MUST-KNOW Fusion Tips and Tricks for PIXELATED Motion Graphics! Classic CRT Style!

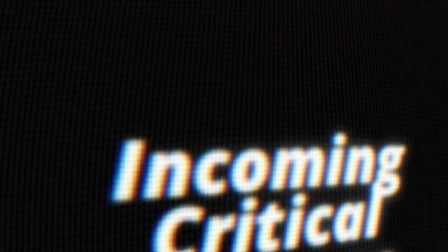0s
Here's a breakdown of how I made this classic CRT-inspired graphic for free in DaVinci Resolve.
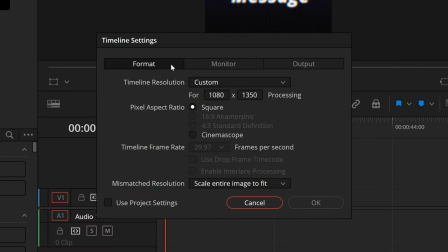4s
First things first, I have a timeline with the resolution of 1080 by 1350. This is that native Instagram resolution that looks really good across social media. Inside the Fusion page, this is the entire node tree.
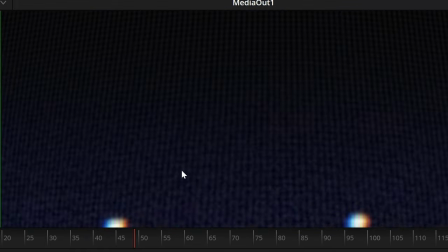15s
Let's start off simple. We are going to look at how I created this background sort of pixel grid.
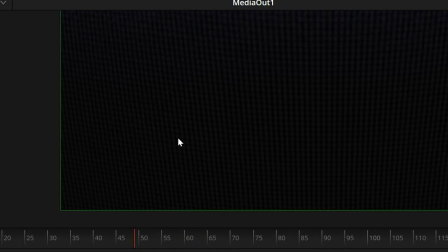21s
It's cool. It's the overall effect that sets the tone. I started off with a simple fast noise node.
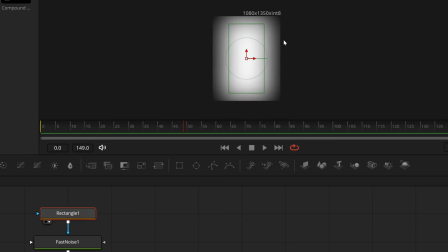26s
This just gives us a little bit of texture, and I masked that with a mask that is almost the entire size of the frame but just feathers out towards the edges.
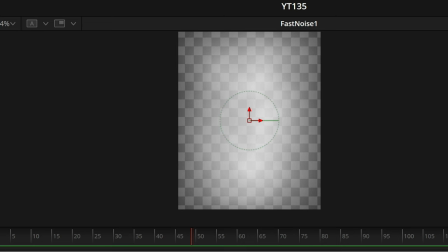35s
That way we have our central fast noise graphic and it feathers out towards these edges here, and that goes into one transform node that gives us this crazy grid.
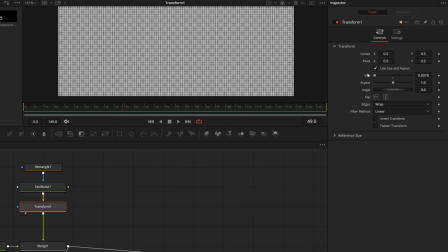43s
This happened because I'm bringing the size all the way down and I have the edges set to wrap.
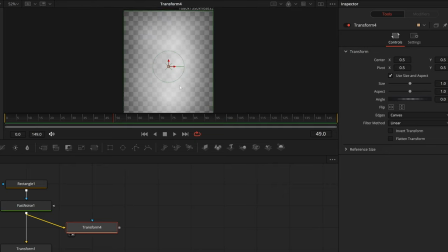48s
If I demo here, I have our main first fast noise. I'm going to set those edges to wrap.
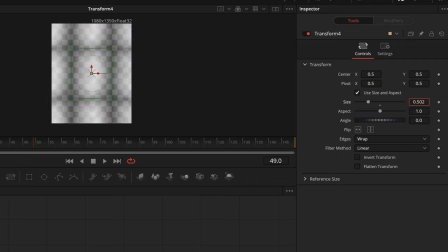53s
And as I pull down this size, you'll see that it replicates that.
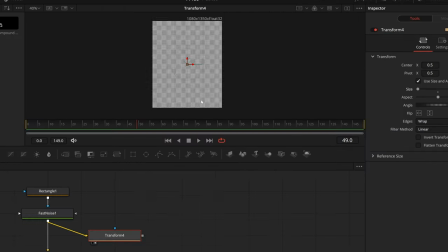57s
And I just do that until we get all the way down to having this little field of pixels.
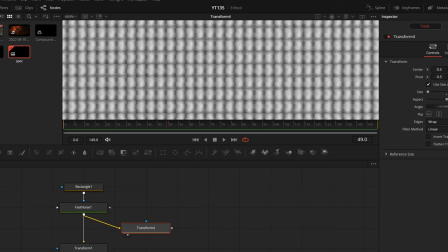63s
And because I used a fast noise instead of a solid background node, we just have a little bit more texture in there.
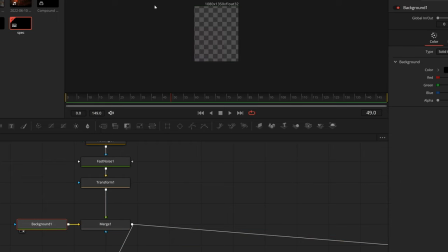68s
Then I am just using a merge to set that over a transparent background, just sort of as a canvas.
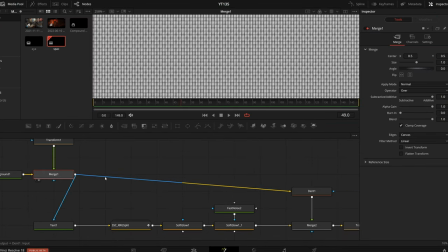73s
And from there, we can move on. Taking this grid of pixels, I then funnel that into a dent node,
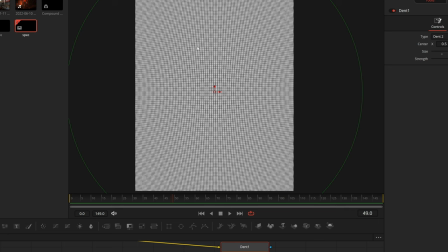78s
which takes this nice uniform grid and sort of bulges out towards the center, sort of like a classic CRT monitor.
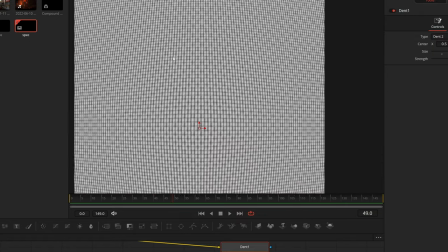84s
So we have smaller pixels out towards the edges, and then inside those sort of bulge out.
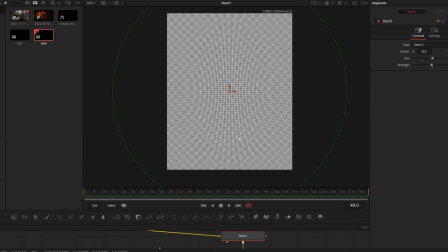90s
Looks really cool. It's subtle, but sells it a lot. Settings here, I did bump this over to dent 2.
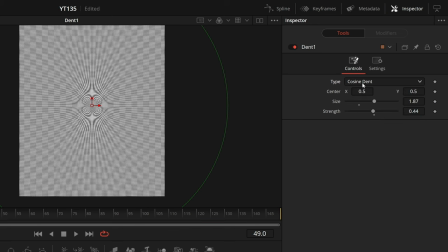95s
You can mess with these settings to get all sorts of different looks. I liked dent 2.
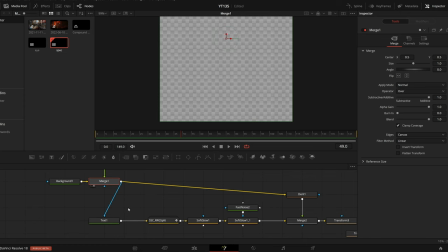99s
Now for text, we have this same node field we created without the dent, and I am pulling that into the mask input for this text.
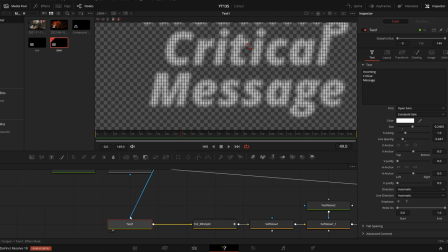108s
So if I preview just the text alone, you see if I disconnect that mask, hey, we have this text.
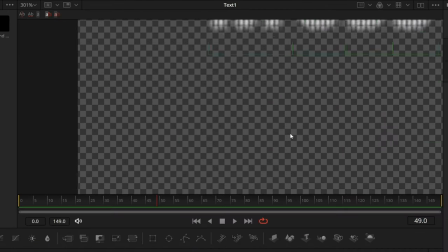113s
But if I pull in that merge node, then you only see the text where it intersects with that pixel field.
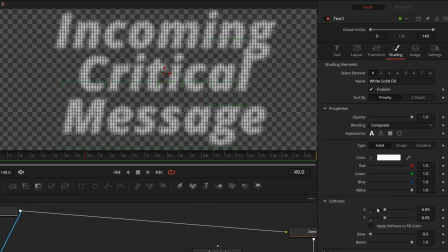120s
One reason this looks so good is that over in shading elements, down in softness, I have pulled up this softness so it sort of fades into the surrounding pixels. If I pull that all the way down, it looks really sharp and doesn't blend with the overall style, but hey, crank up the softness and it looks really great.
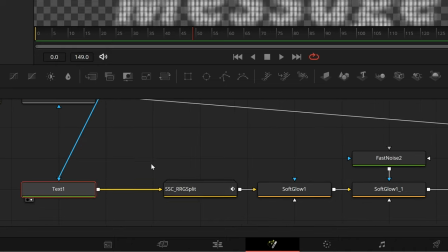137s
Coming out of that, we have the text, and I pipe that into my custom RGB split effect. I have a video all about this effect, but hey, you have text, and then you just sort of RGB split it.
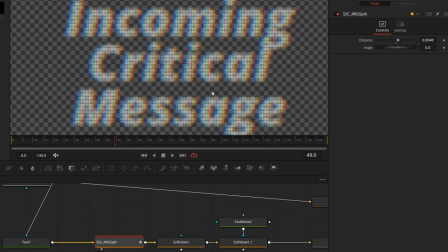148s
And it already looks pretty cool.
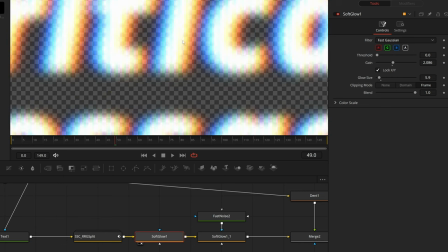150s
Coming out of that, I have a soft glow node to just give it a little mass towards the center, but this really helps the edges and that RGB split to come through.
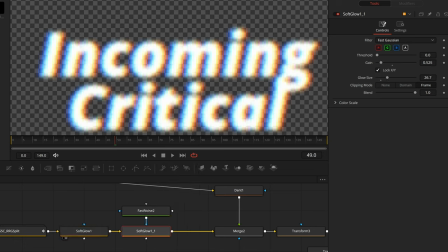159s
And then out of that, this is really interesting, I have another soft glow node. If I preview that, nothing really changes, but check this out.
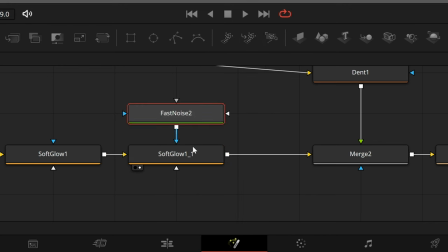167s
The second soft glow is being masked by another fast noise node. If I preview that in my first viewer, you can kind of see what's going on.
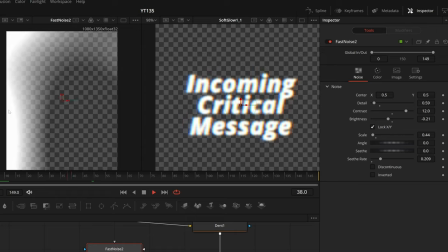173s
This fast noise has the seethe rate cranked up. So it is sort of coming on and off and then on, or just the sides, or on and just the top and then off.
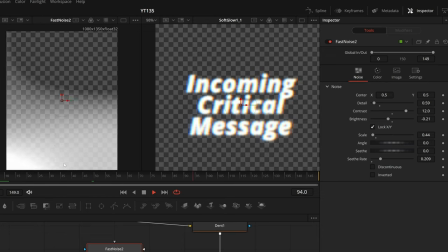182s
And you can see when that comes over the screen, that masks that soft glow.
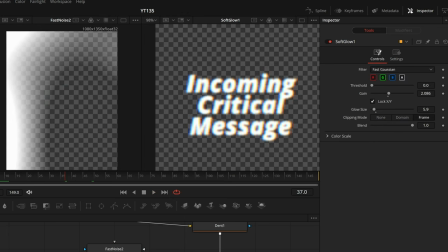187s
So we don't have just the static soft glow,
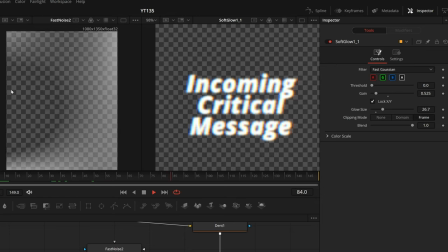191s
we have another soft glow that just sort of comes in and out as this fast noise covers this area.
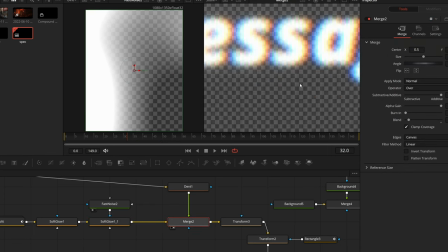197s
And then we add that to our main background field. So yeah, we see you have those pixels down there and then the text on top of it.
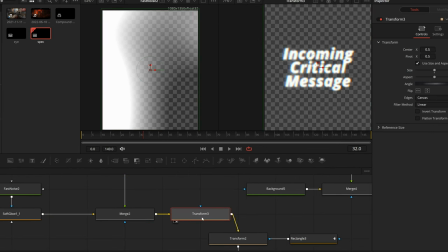204s
And that is funneling into this transform node, which isn't doing much.
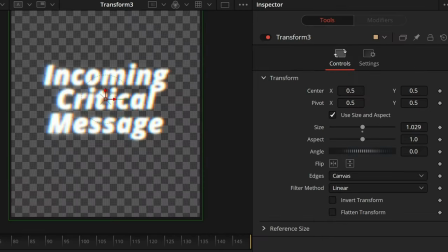208s
All this first transform node is doing is scaling it up just a little bit, because next, we have this second transform node.
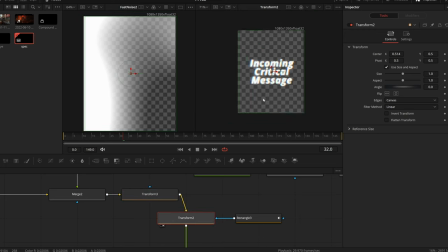215s
If I preview that, you see, hey, by itself, it just shifted a little bit to the right, but that is because of the mask on this transform node.
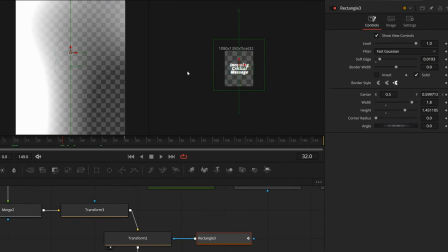222s
If I select that rectangle mask and zoom out, you see this is just a giant rectangle.
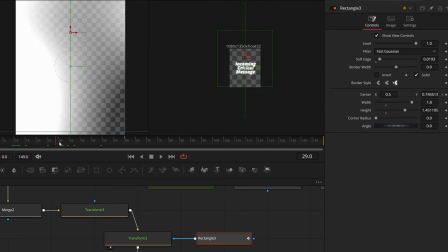227s
And as we preview, the rectangle sweeps on and then off the bottom, and you can already sort of see what it's doing.
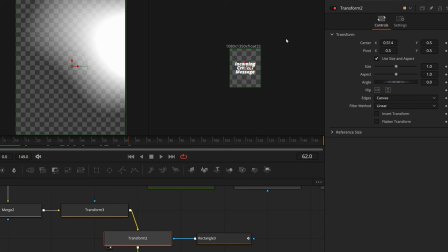234s
This is a rectangle that is masking this transform effect, which just shifts this position a little to the right.
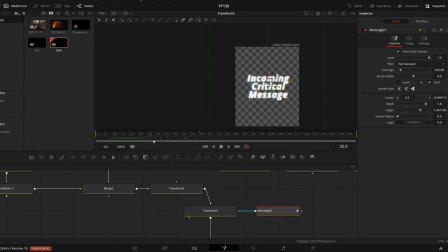240s
So as this comes on, it shifts everything over to the right, and then it sweeps off and shifts everything back.